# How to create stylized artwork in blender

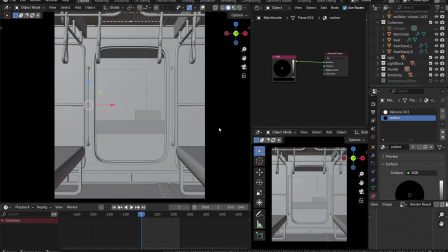Another thing that I've also done is to create these outlines.
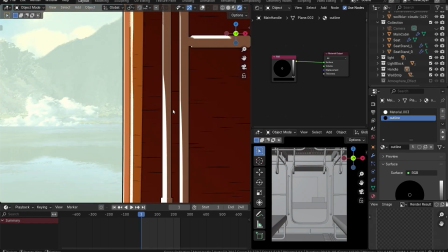This outline helps to give it a bit more stylized anime look, more of a 2D look. Okay, so for this, there's two parts to it. One is a texture. The second part is the actual geometry nodes.
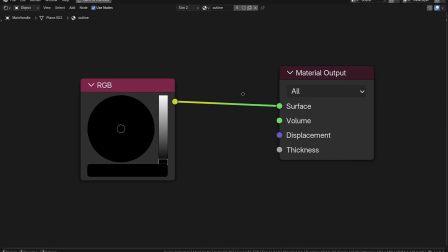For the texture, I kept it pretty basic. It's just RGB color and then attached to the material output.
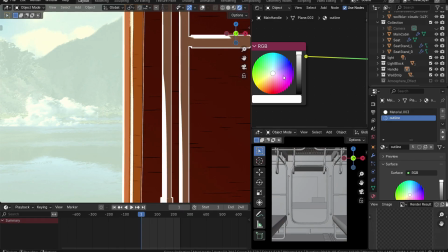You can select whatever color you want for the outlines. I went with black because of the outlines.
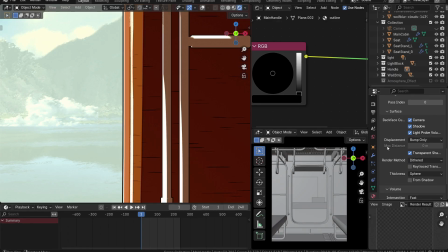And then you have to just change the settings for the material itself that you have created. For geometry nodes, I have done set position followed by the scale in normal.
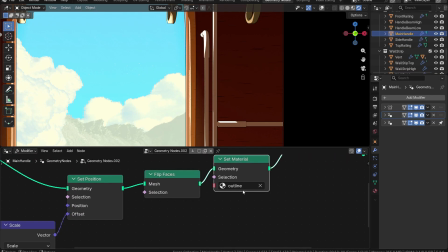And then I have done the flip faces, and I use the set material, so I can select the material that I have just created, and that's all there is.
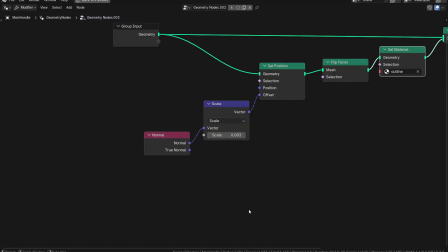Then I can use the scale amount to control how thick I want the outlines to be,
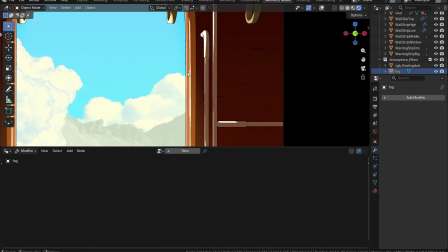and that's all there is to the outline method. You can use this and then copy to all the other objects, and they will also have the same
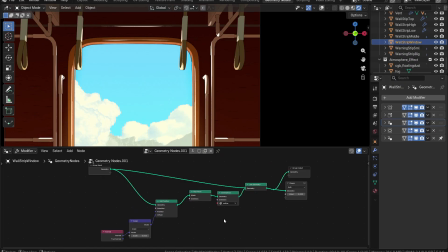outlines, and then you can individually control how much thick you want them to be. Let's talk about some environmental stuff also.
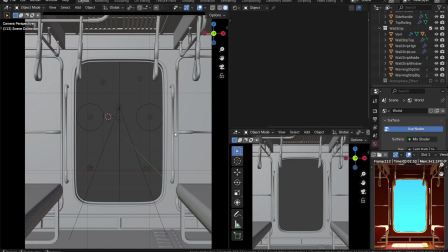I also added some fog to my final render.
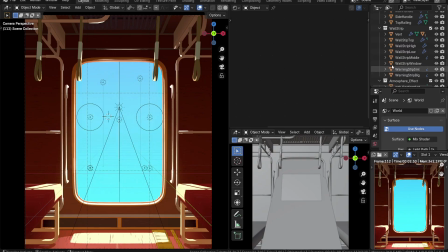Since the sunlight is coming straight from the outside, I think this is a perfect time to just add some kind of fog.
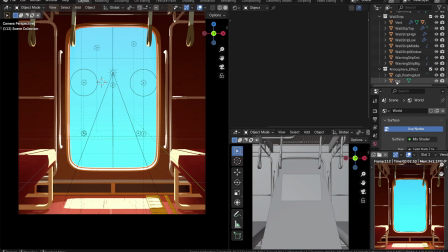I used a principal volume and gave it a slight emission strength,
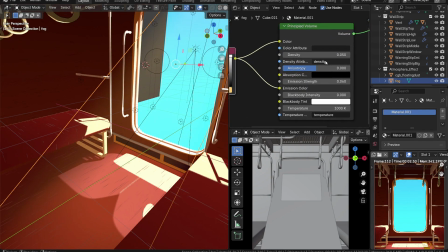and then use the same color or something similar to the color that I'm using for my highlight.
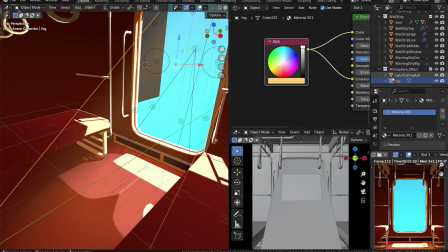And then I also created these small little dust particles, and then just give them a tiny bit of emission.
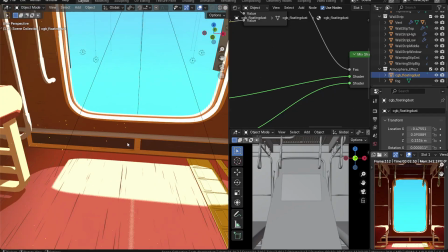They're not that visible, but it's just creating a small tiny effect.
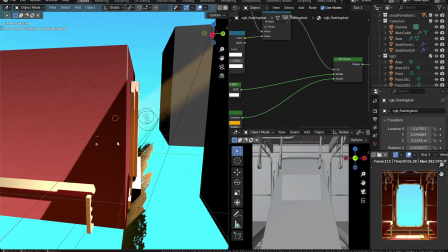For the background, I just use these 2D images for the mountains and the clouds,
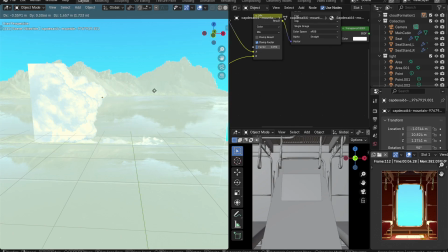and also use some 2D images of the trees that could be nearer to the window,
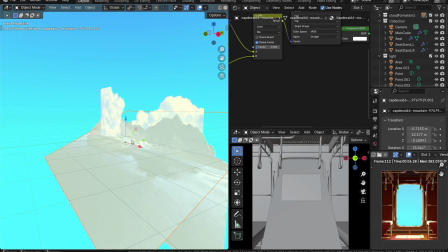so you can create certain kind of depth.
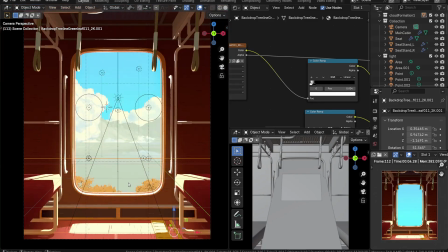For the actual animation, I just use the same image, applied the array modifier, and then I just keep moving them in one direction.
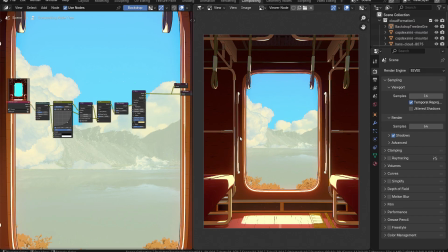For my compositing, I like to do pretty much the same stuff. I like to create a subtle lens distortion,
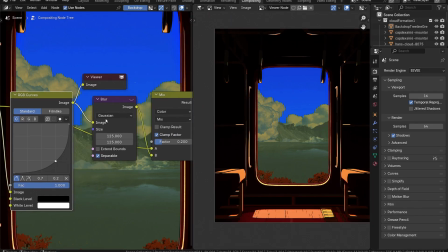followed by contrast using the RGB curves, and then the Gaussian filter,
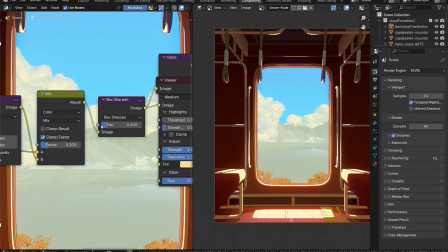and then finally some small amount of box sharpening, and then finally the bloom effect.
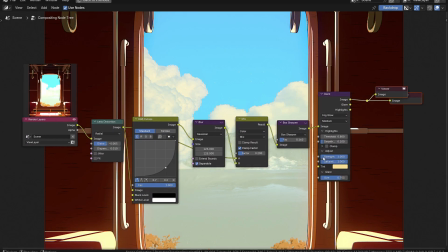Let me put the final compositing notes here, so you can see all the stuff that I've done with the amount that I've used.
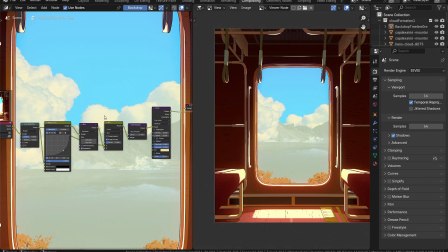And let me show you the difference between before and after.
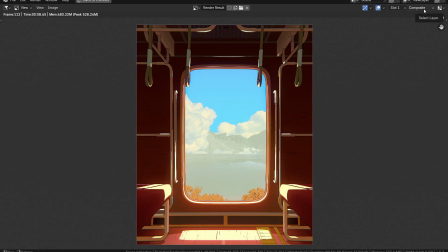So it's gotten a bit more darker, so because of the contrast, and then the bloom effect is in full swing.
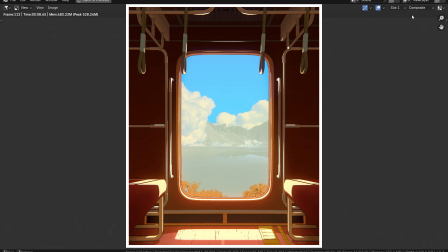That's all there is to this artwork. This is how I created it. These are all the steps that I've taken, all the decisions I've took to create this artwork.
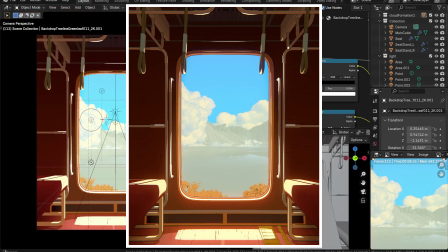I hope you can take away some of the tips and tricks from this artwork and then apply to your own projects.
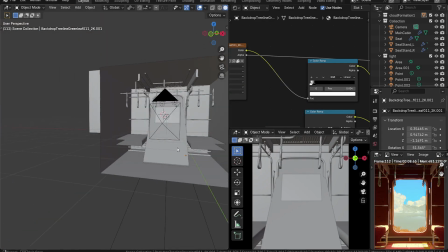Or maybe if you want to just recreate this, you can also do that. If you want to know anything else, you can leave a comment behind.
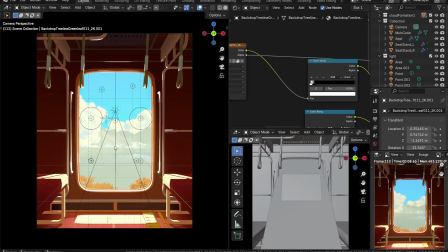Or if you want, you can check out some of the other projects that I've done. And if nothing, then just follow me on Instagram.
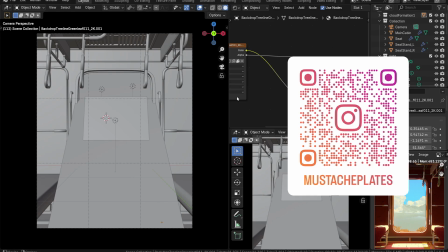I do post a lot of work in progress and then final artwork. I'll see you again. Thank you. Bye bye.